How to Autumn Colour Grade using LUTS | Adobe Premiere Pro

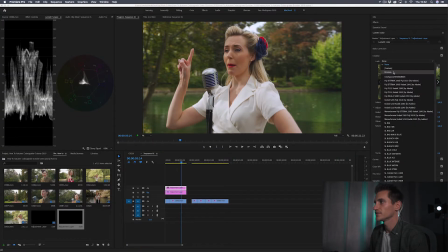583s
Let's add a different LUT here. Let's try platinum steel.
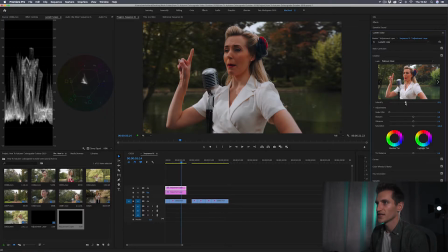591s
Right, very dark. So I could adjust the intensity and bring it up like that, but it's bringing too much of those greens in, which I don't like.
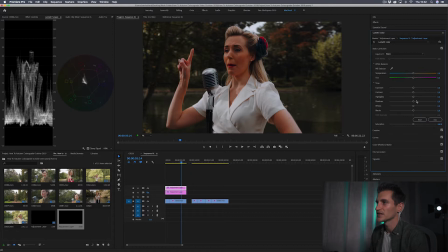599s
So this time I'm gonna go over to the basic correction tab and I'm gonna bring the shadows up. There we are, and then maybe just the highlights, bring those up a tad as well.
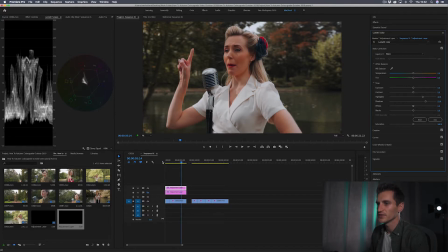617s
There we go, so let's try this.
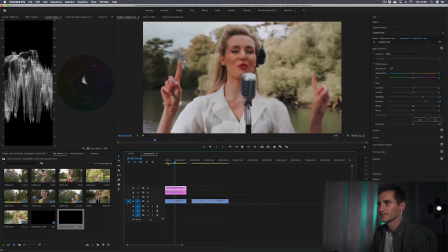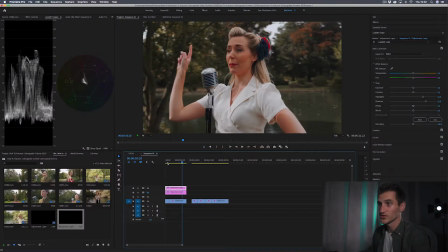624s
There you go, just a little bit of tweaking. Quite like where the saturation is on that, but just a little bit of tweaking goes a long way, and that's all we had to do, just a couple of alterations and we were done. So let's just look at another example here.
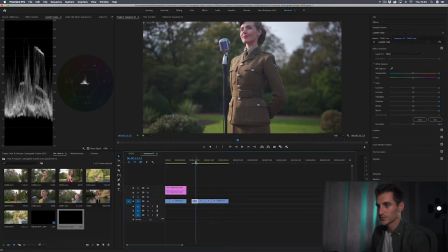641s
I'm gonna do the same thing as we did in the first clip, so I'm gonna whiz this on so you don't have to sit through the whole thing.
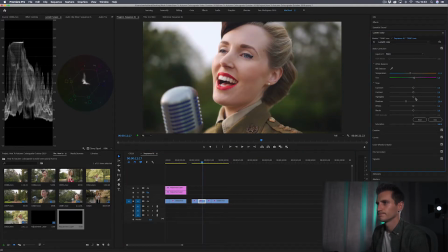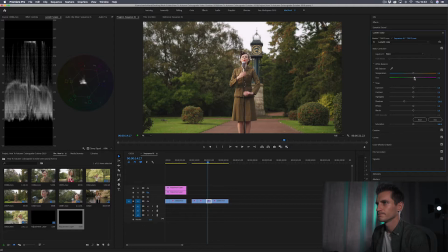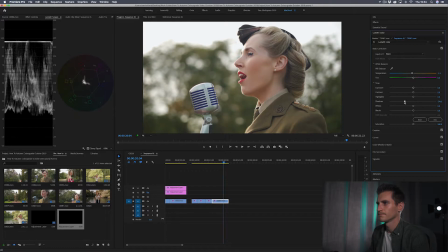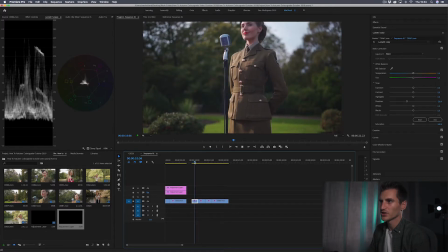668s
There we go, so that's all done. So these clips match a lot better now. There we go, and we are ready for the LUT.
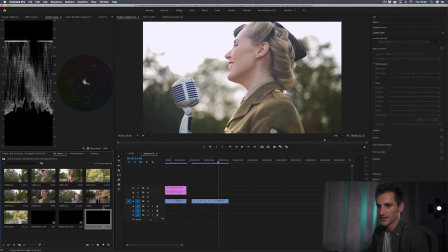675s
So here we go, another adjustment layer. Just making separate ones here. Drag that across all of the clips.
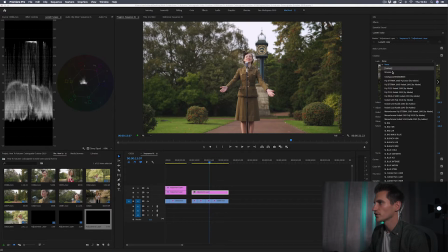682s
So remember to go over to Creative, Look. Browse to where your files are.
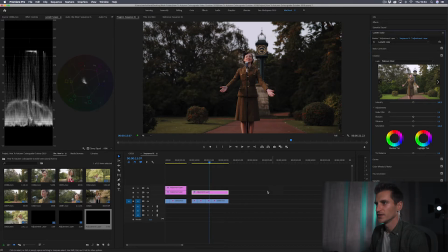688s
Let's try Platinum Steel again. I like that one, it's my favorite. Right, so as you can see, all the shadows are a bit too low there.
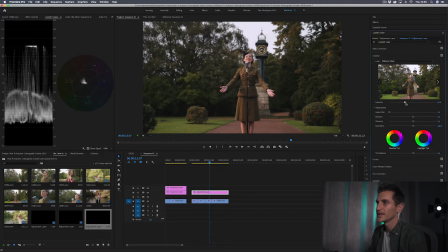695s
So I'm gonna go on Basic Correction. Again, you could blend it in, but I like to keep that full color on. You could just notch it down a tad. I'm just gonna bring the shadows up. Not too much though, because this particular LUT has that dark color to it, so I wanna keep that.
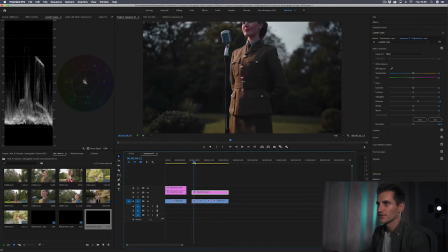714s
Let's just see what it's like for the rest of the clips. Yeah.
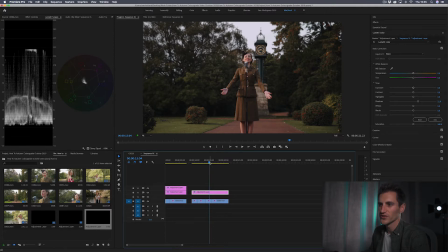719s
And I'm looking over here as well at the waveform, making sure that nothing's too dark, and nothing's way below that zero.
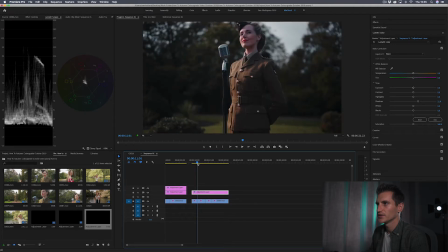731s
Yeah, that's quite good. Here we are, back over to Creative.
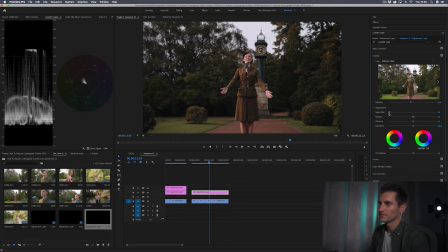735s
I'm gonna add some of this fade here on this faded film slider, just because I like it.
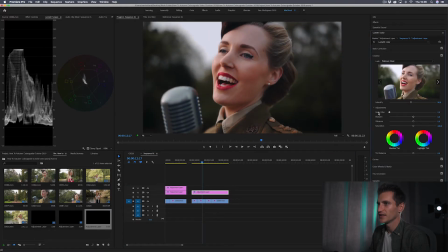742s
It's got that vintage vibe to it, especially there, look at that. Just gives a nice wash to it.
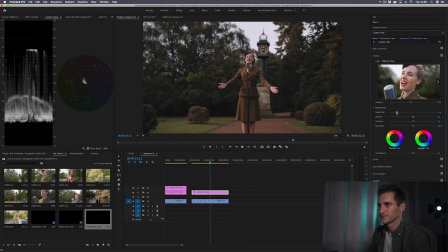Done, simple as that. So don't just slap the LUT on and hope and think it's going to look amazing straight away. There will be a couple of bits that you need to do, as I say, the exposure, the white balance, and then a few tweaks here and there. But doing those bits before you put the LUT on will make it easier to tweak afterwards. So yeah, I hope you've got something from this. As I say, look out for the video on the full color grade. I will show you how to get those autumn winter style colors in your edits. So look out for that video. Thanks again for watching. Please like and subscribe to the channel. But yeah, I'll see you in the next video. Thanks for watching.